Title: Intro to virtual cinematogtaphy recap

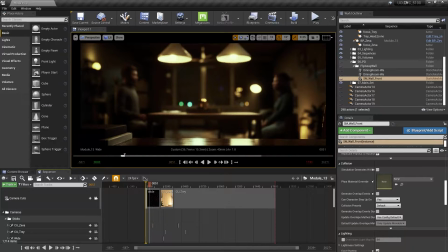[4:05]
We added camera movement, and then to get a feel for the space and the parallax of these moving shots, really showed us how cinematic they can feel, right? We added some movement to our wide.
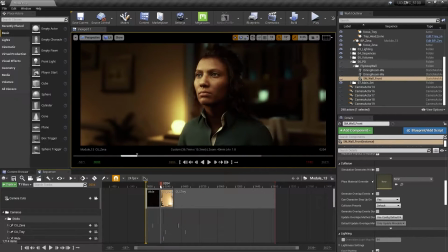[4:17]
We also added a little bit of a move on Ziva, and same with Trey.
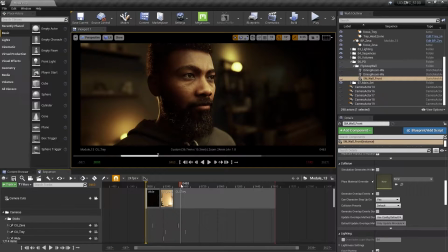[4:23]
We also, like we went over earlier, we played with the dolly and the crane, which gave us a really good sense of how to use those tools. Were we to previs, say if I was using a Technocrane on set,
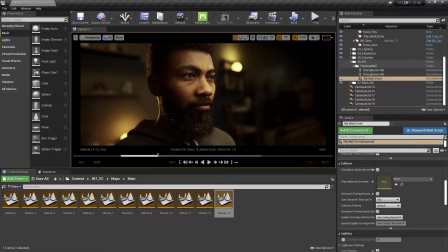[4:35]
this would be a great case use to just kind of bring it into Unreal Engine and then take a look at how it would fit and whether or not we would have the space to pull off such a shot, right?
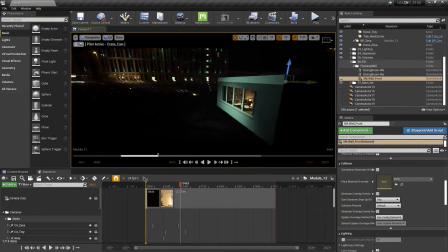[4:48]
If we go outside again and take a look at our crane shot, we now know that if I had a Technocrane on set, I would like to have the base outside the set this much distance from the actual flats and the wall of the set,
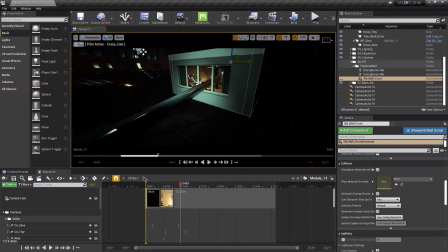[5:01]
and we would have to have it be able to extend and fit through this window.
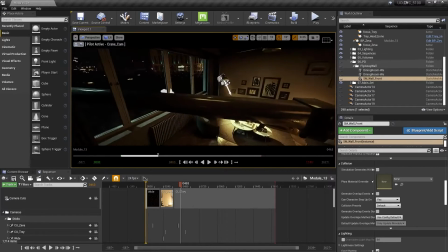[5:06]
So I would know more or less, and I'd tell a production designer and director and whoever else needs to know what we're doing with our shots here
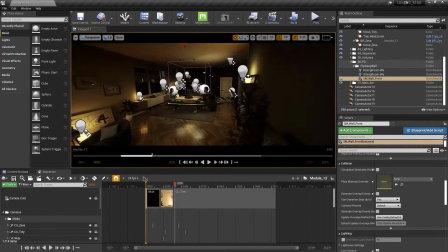[5:14]
when we are using a technocrane, for example. Same thing with a dolly or a slider or whatever we would be using on set.
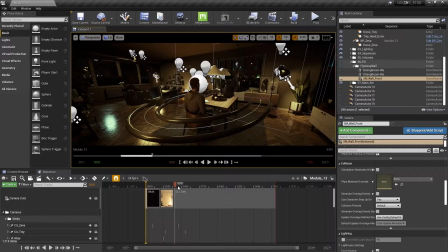[5:23]
This is just great tools that Unreal has built in that we can use for previs. Also, again, we went over this, but it grounds our camera, right? It won't let us do any crazy shots because, we're kind of tethered to the limitations of the physical tools here.
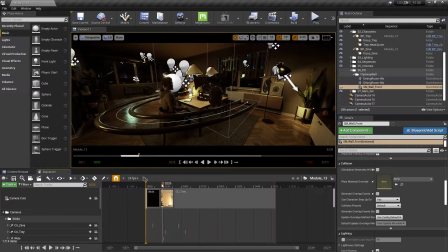[5:41]
And that makes our shot a little bit more grounded and not flying around all over the set. On top of all that, we then did some last final tweaks to color correction, color grade, and we added some subtle imperfections in our post-process volume.
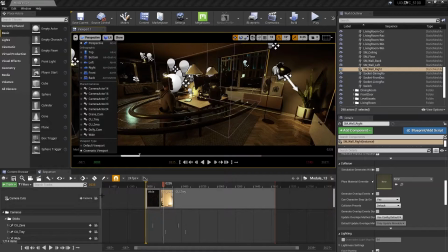[5:59]
So let's take a look at that as well. Going back to just this button right here so we can see all three of our shots.
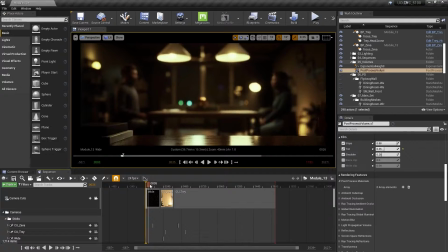[6:06]
And we can see, we went over this earlier, but the grade and how everything comes together to kind of make it feel as cinematic as we can possibly make it.
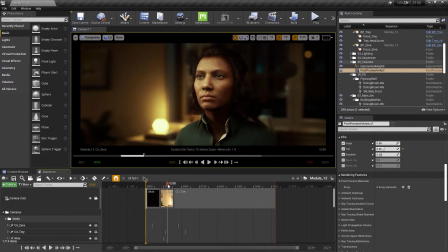[6:17]
And that's pretty much, the recap of, the 5-minute recap of our class here.
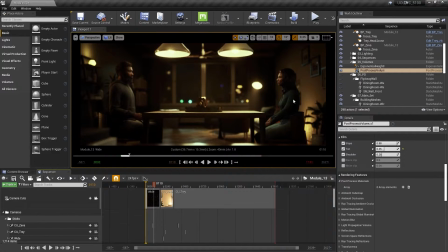[6:24]
I wanted to just make sure that we kind of went over all of those little things again.
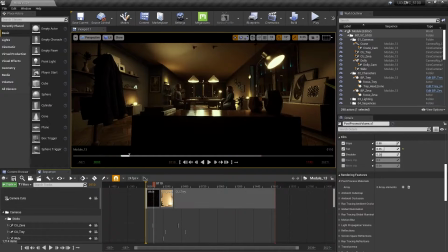[6:31]
And before we leave, I'm going to go ahead and create 2 over-the-shoulder shots here.
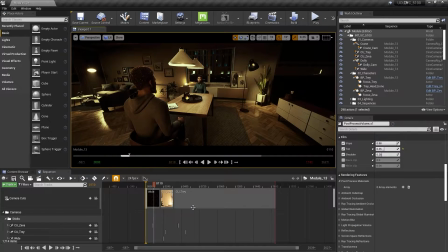[6:38]
And I'll do this pretty quickly, just so we can add those to our shot list or, our camera cuts over here too.
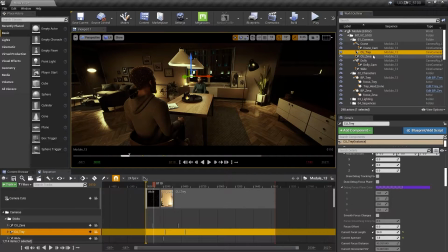[6:45]
So let's go ahead and close-up tray. Let's copy-paste that. Control-C, Control-V if you're on Windows. And then we're going to go and call this OTS tray.
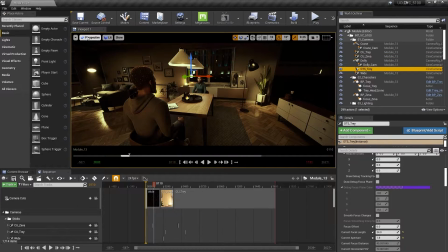[7:00]
And since this already has all the tray stuff, it'll be easy for us to just kind of copy it and set up a shot really quick.
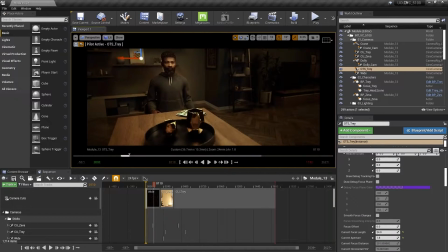[7:10]
And click this button if it's not already on. And let's move backwards. Let's find our, our over the shoulder of tray here.
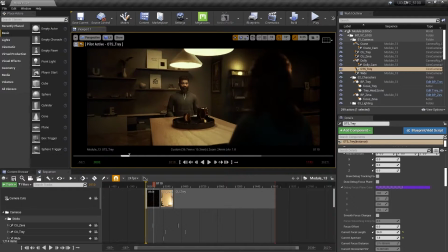[7:20]
So it's a little wide. Typically you could shoot, this is technically still an over the shoulder, but we're on a 24 mil.
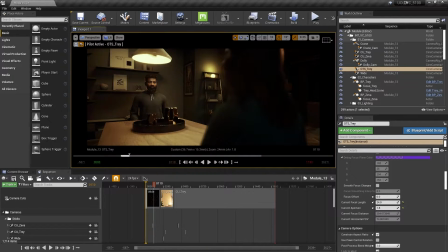[7:28]
It's a pretty wide shot. We don't really get his emotion there. And the point of this is to put 2 actors in the same shot so we can feel the shoulder of one actor and then see the close up of the other.
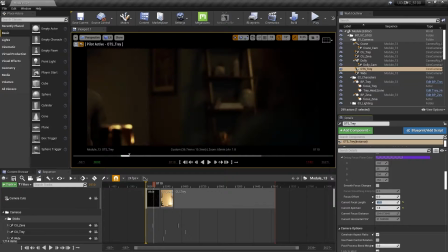[7:41]
So we're going to go a little bit longer, maybe like a 65 here and reframe. And that feels better. Like we're putting both actors in the same shot. We see Ziva's shoulder, and then we have Trey's essentially medium shot.
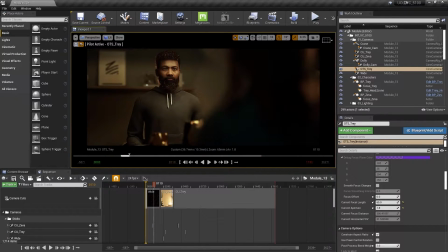[7:57]
So we can do something like this. There's many ways to frame up and over the shoulder. You can get pretty interesting with it or unorthodox by doing something like this, where you're stacking them on the right side. We looked at this in the shot deck module. This could be interesting to do.